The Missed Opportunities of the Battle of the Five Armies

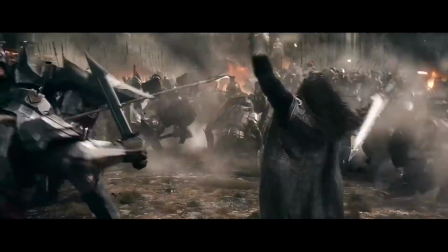Predictably, the Battle of the Five Armies rarely swings the pendulum, which is what happens when your battle has no geographical understanding or clear objectives.
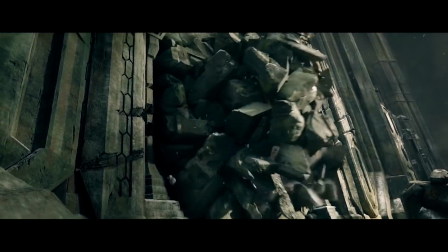Now that's not to say that the filmmakers don't try to swing the pendulum, just that these efforts fail to stick.
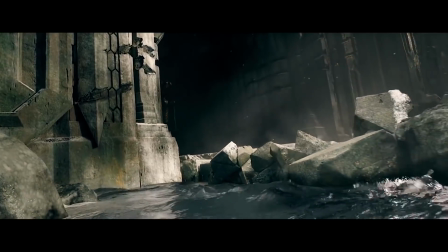Take for instance the women and elderly of Laketown deciding to join the fight.
I say we stand with our men in life and in death.
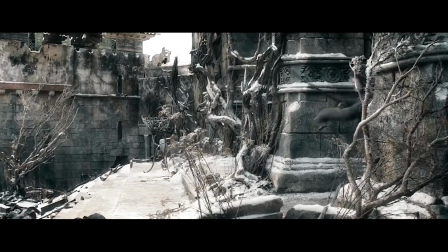Arm yourselves!
The idea is novel.
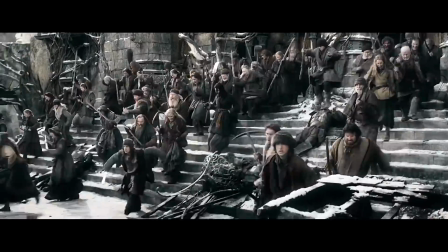A bunch of unexpected warriors aiding their loved ones in battle, but there is no action beat to center this around.
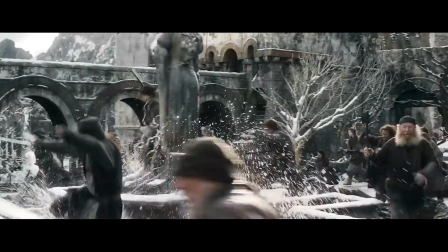We see the men charge into battle, and so the women and elderly follow. In order for the pendulum to swing, we need to see how they change the battle.
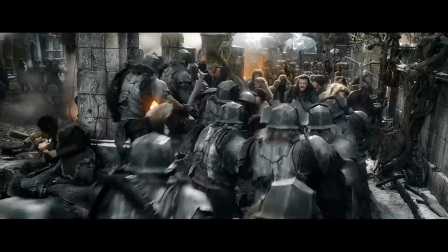What difference does it make by having them there? So ideally, we need to see the men failing or in dire need of help.
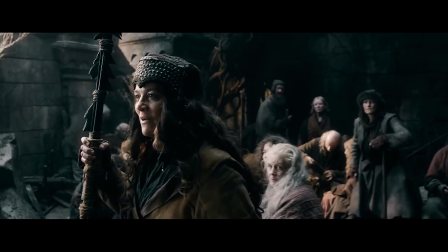Then we see the women and elderly make this decision, and finally see how this decision impacts the battle.
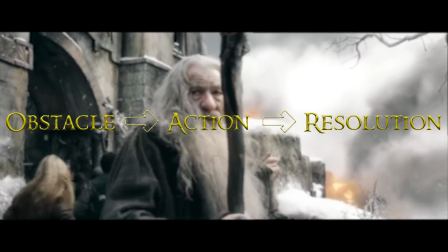Obstacle, action, resolution. It's the foundation for any important moment.
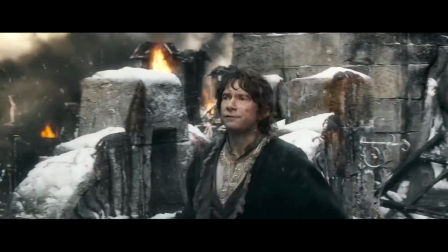And when we look at the Battle of the Five Armies, we see how broken these elements are.
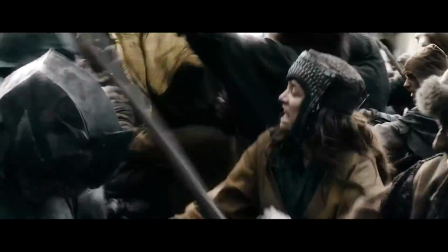We have obstacles without actions, and actions without resolutions, leading to a battle that is overall static.
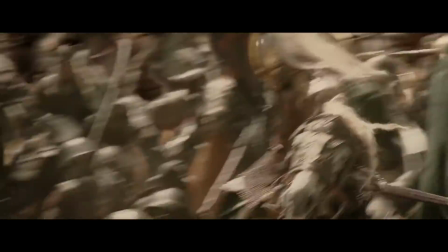However, battles will inevitably have static moments, where the flow of the battle stays the same.
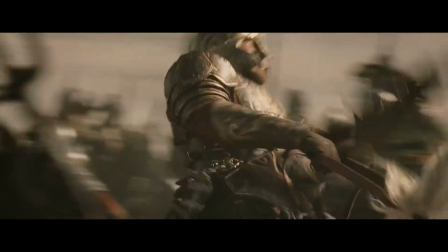You know, it takes a long time to clear a field of orcs.
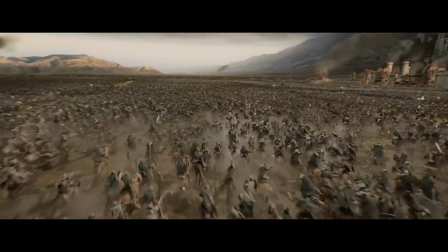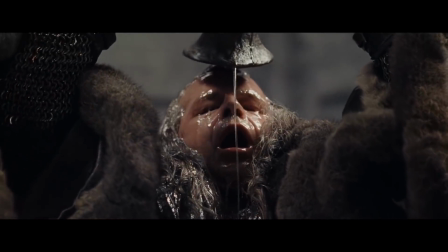So as a storyteller, you have to build around this redundant material, interweaving the plotlines in a way that brings out the best in one another.
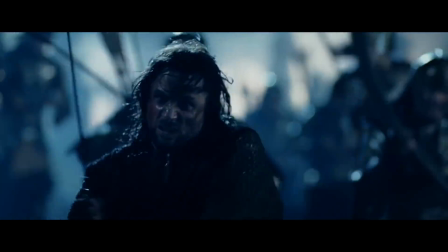In Lord of the Rings, Jackson would often build his action scenes to a clash of characters, ending the scene with the 2 armies colliding.
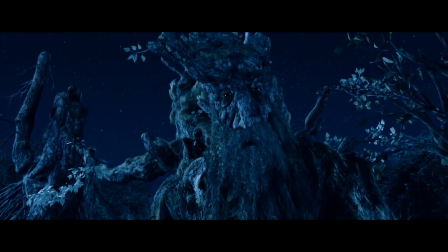After this, he would cut to other important plot threads, like what the Hobbits are up to at this particular moment.
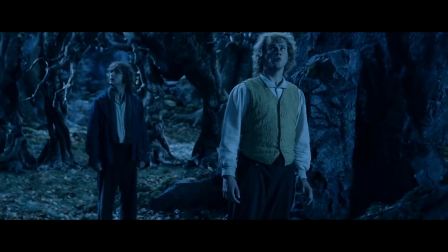Helm's Deep cleverly cuts exclusively away to Merry and Pippin, whose frustration with the Ents is matched by our frustration to get back to the battle.
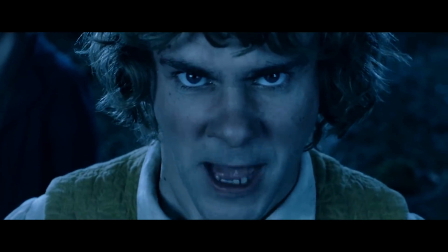How can that be your decision?
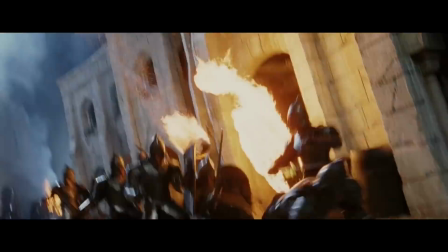Additionally, whole sections of the Battle of Minas Tirith are flat out ignored for the far more important terror that Frodo experiences in Shelob's lair.
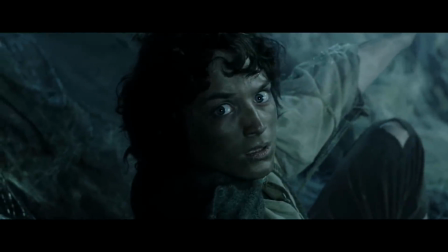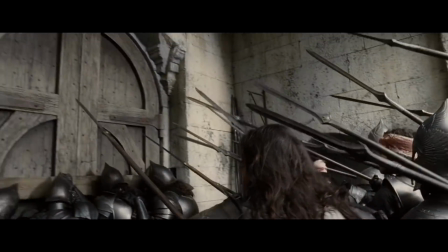These battles need to be broken up into digestible tidbits of spectacle, interspersing them with far more intimate moments of the characters we followed throughout this journey.
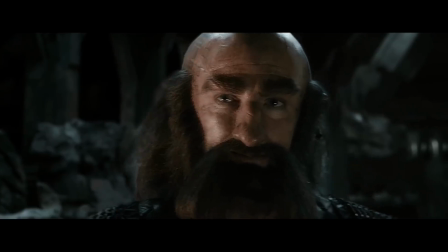The fact that the battle only cuts back to Thorin while he hides in his castle twice is a mistake.
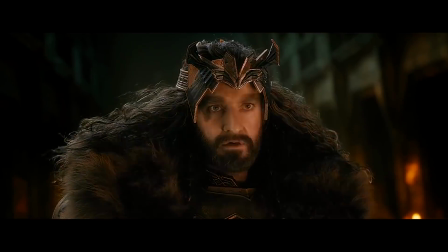It's his decision that truly matters, and having his major beats occur back to back ultimately just make them feel rushed.
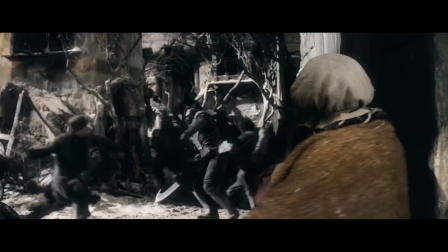The only other way that the battle is broken up is by following the wacky antics of Alfred, and yeah, there's no polite way of saying this.
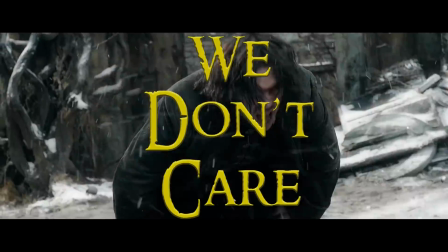We don't care.
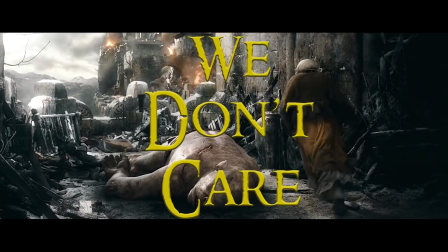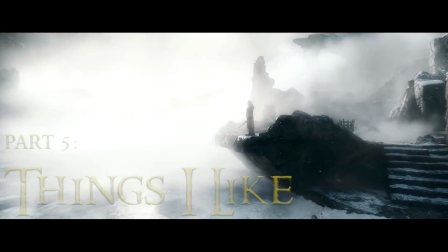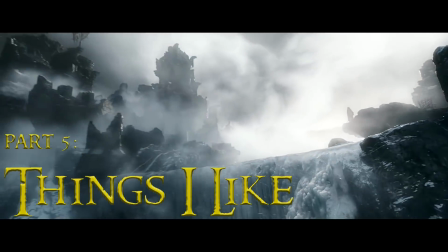Where is he?
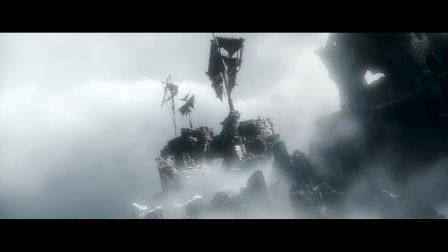Speaking of breaking things up, I think now would be a good time to mention the things I do like about this battle, as there actually are some high points.
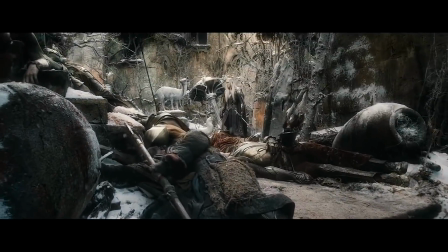While I'm not a fan of how Thranduil was handled in the battle, I do like his decision to retreat.
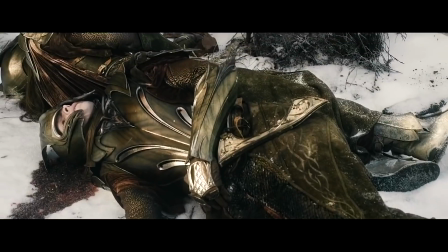It's a great example of character impacting action, as we totally understand why he would make this decision.
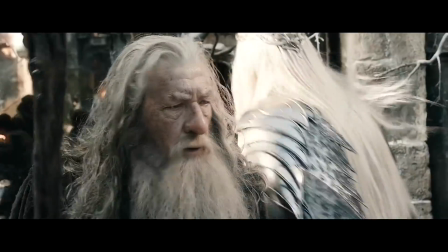More importantly, it has an immediate negative effect on our heroes.
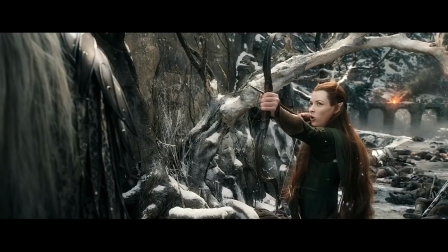There's even a confrontation between him and Tauriel that really works, and this is what I like.
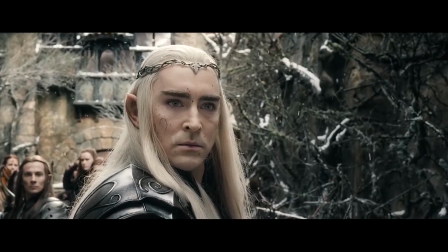More of this.
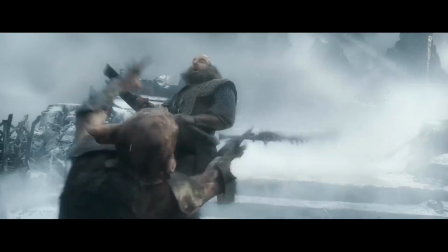Also, as I hinted at before, I really like the finale on Ravenhill. I like the quiet atmosphere and how the wind whistles over the ice.
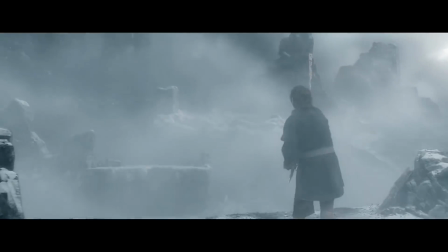I like the blue and white color palette that really brings out the characters in the foreground, unlike the murky brown soup that is the rest of the battle.
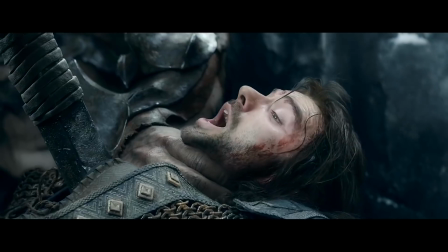There are character deaths and they mean something, and it's a genuinely good battle scene. Well, most of it.
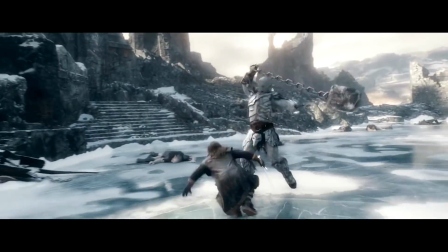It does run out of steam.
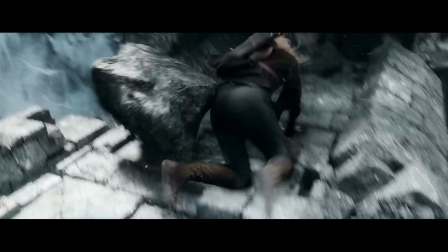Also, I feel towards the final moments, Jackson was far more concerned with the inventive choreography surrounding crumbling environments than any sort of theme or character.